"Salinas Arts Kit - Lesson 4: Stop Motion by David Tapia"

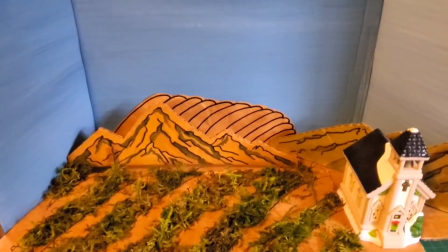And now I have a nice solid
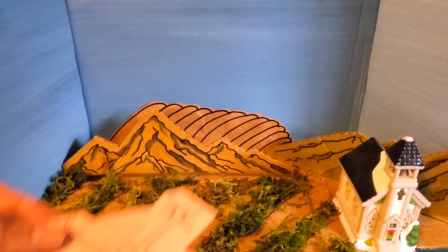landscape that I can use to start animating my actual moving pieces.
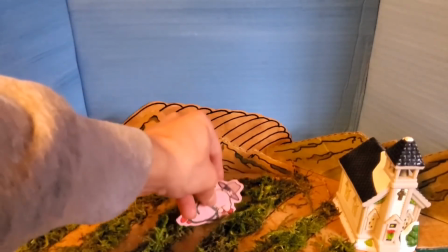Like my campesino, for example, is one of them. The bus, right?
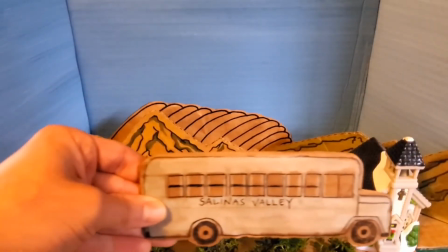I can animate him and bring him into the story.
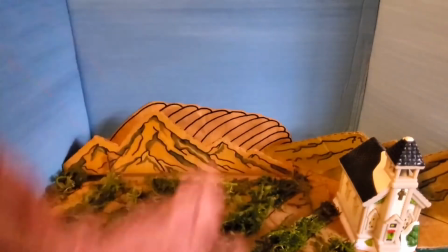Now I can use,
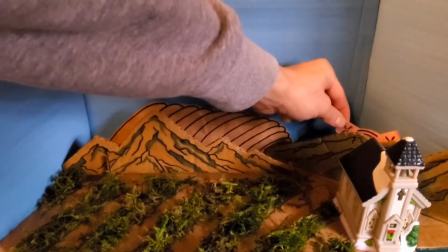for example, this little drone guy, and I can hide him behind here, and he can come flying from the back, right?
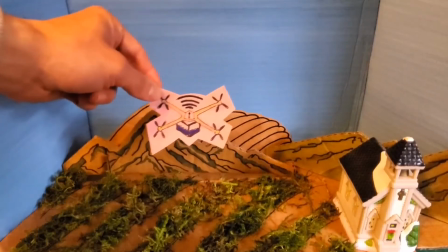And then bringing him into the picture. Now that would be really cool. I think I'm going to do that when it's time to shoot that section of my stop motion.
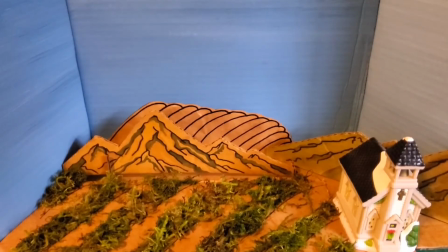So maybe the only thing I need now for my stop motion is probably going to be some clouds, actually. I probably need to add some clouds so I can really create this stop motion animation and make it look just alive.
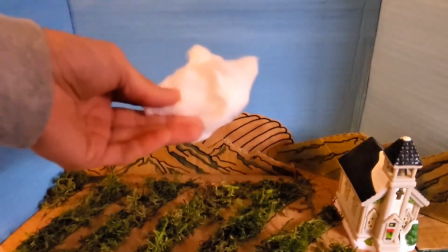So I went ahead and looked around my house, and sure behold, I have this cotton
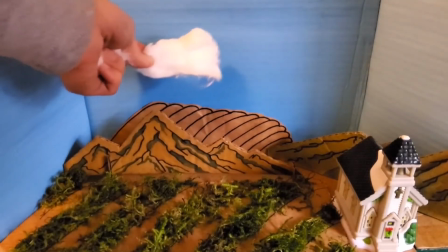that I am going to use for my clouds. Now that's going to look awesome.
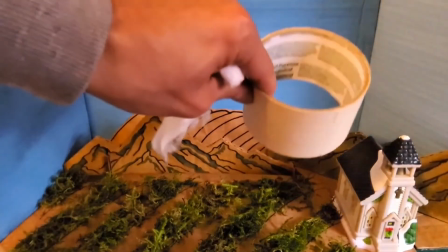I am now going to use some tape, just some regular masking tape,
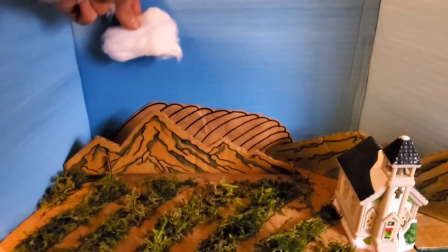painter's tape, and I'm going to use that to place my clouds
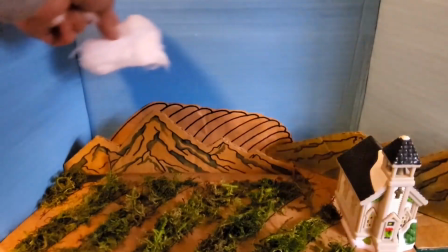in my background.
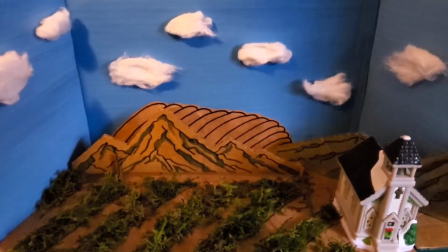Alright guys, so I have a really good idea that I just thought about as I was assembling my clouds.
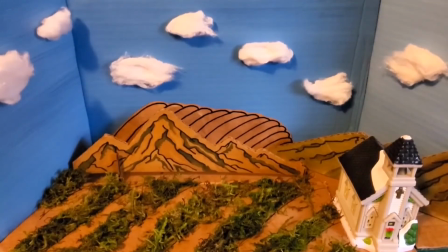And even though I won't be able to move my clouds, the cool thing about this cotton is that I can actually
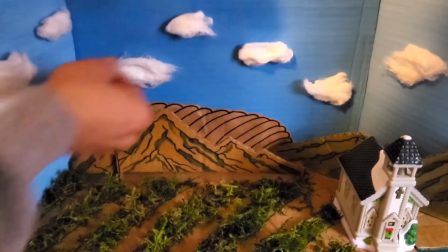change the shape of my cloud if I just tug on it,
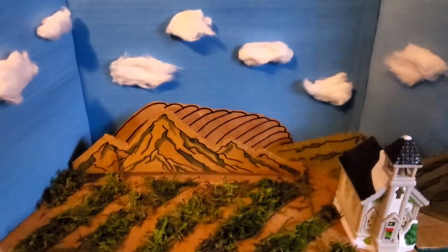and that would just give it some effect as I am going to animate and take different shots.
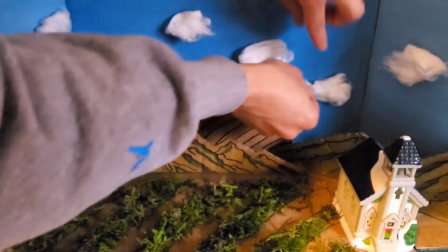I can just simply tug and pull every time I'm taking a different frame shot.
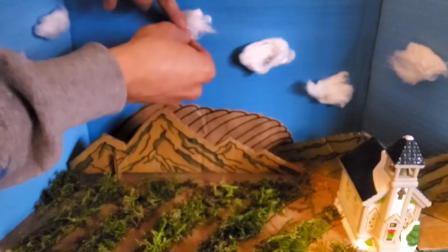So keep in mind, guys, that even just a subtle tweak
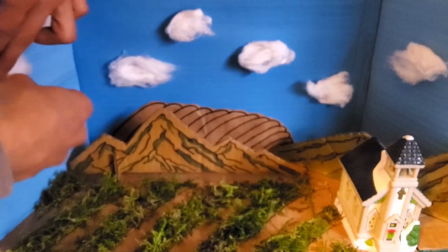will make something look awesome once you start animating and moving your objects in your stop motion.
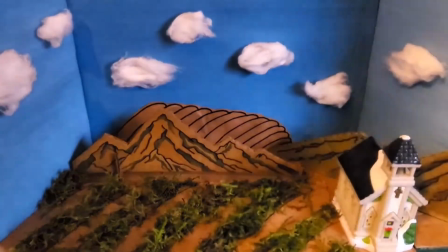So just keep that in mind. That's something I thought about that I think will animate really nicely once I start actually recording my stop motion.
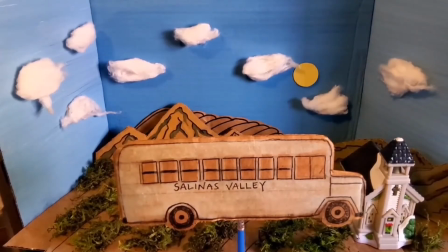Alright guys, so as you can see, I have my background laid out, and I wanted to demonstrate what I used to keep my bus still.
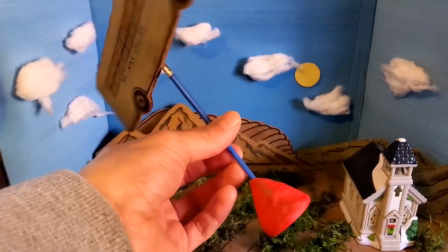I used some clay. I shaped my clay to create a base.
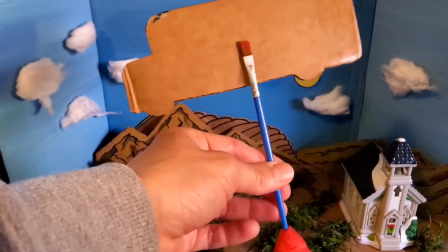I used a paintbrush that I had just laying around, put some tape behind that bus,
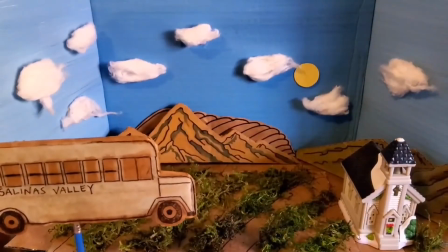and that is what I used to keep my bus in place and
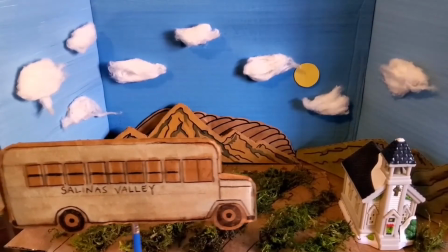move it in sections in order to create a nice still shot.
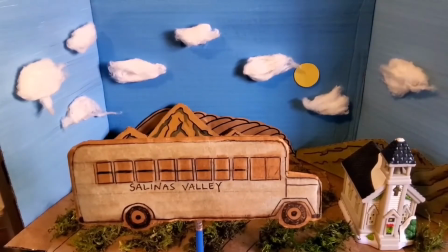Keep in mind, when you're creating your stop motion, the more the still you have your actual
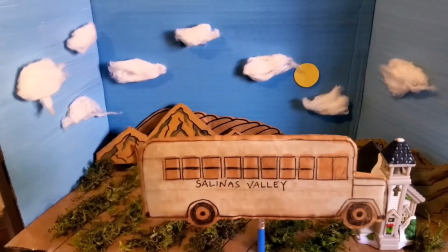objects, the better and cleaner stop motion you're going to create.
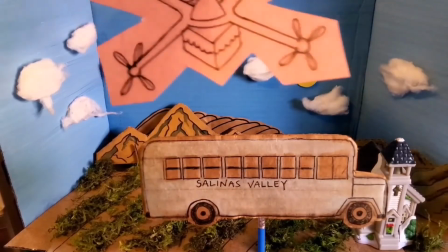Here is the other items that I used to move, which is the drones, right?
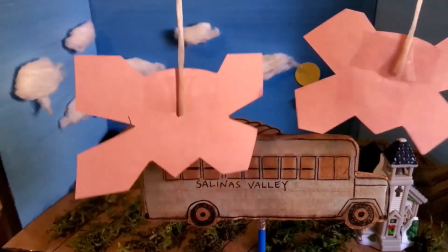I just used a little bit of some string and some tape,
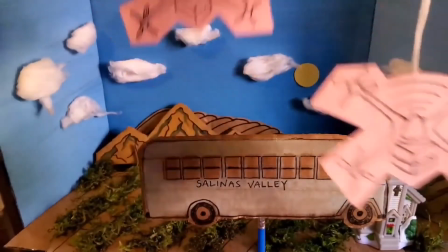and now I have
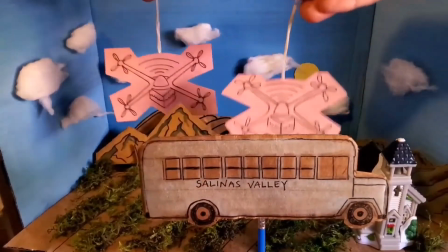2 strings with drones attached in order for me to move around and create my stop motion.
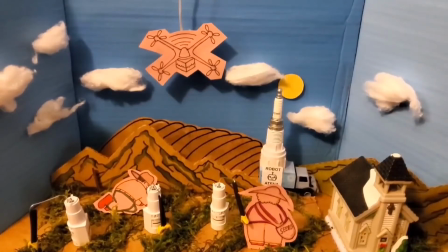So I need to make sure I have some audio added into my stop motion. Some of the things that need audio effects are going to be the drones, the robots, and this bus.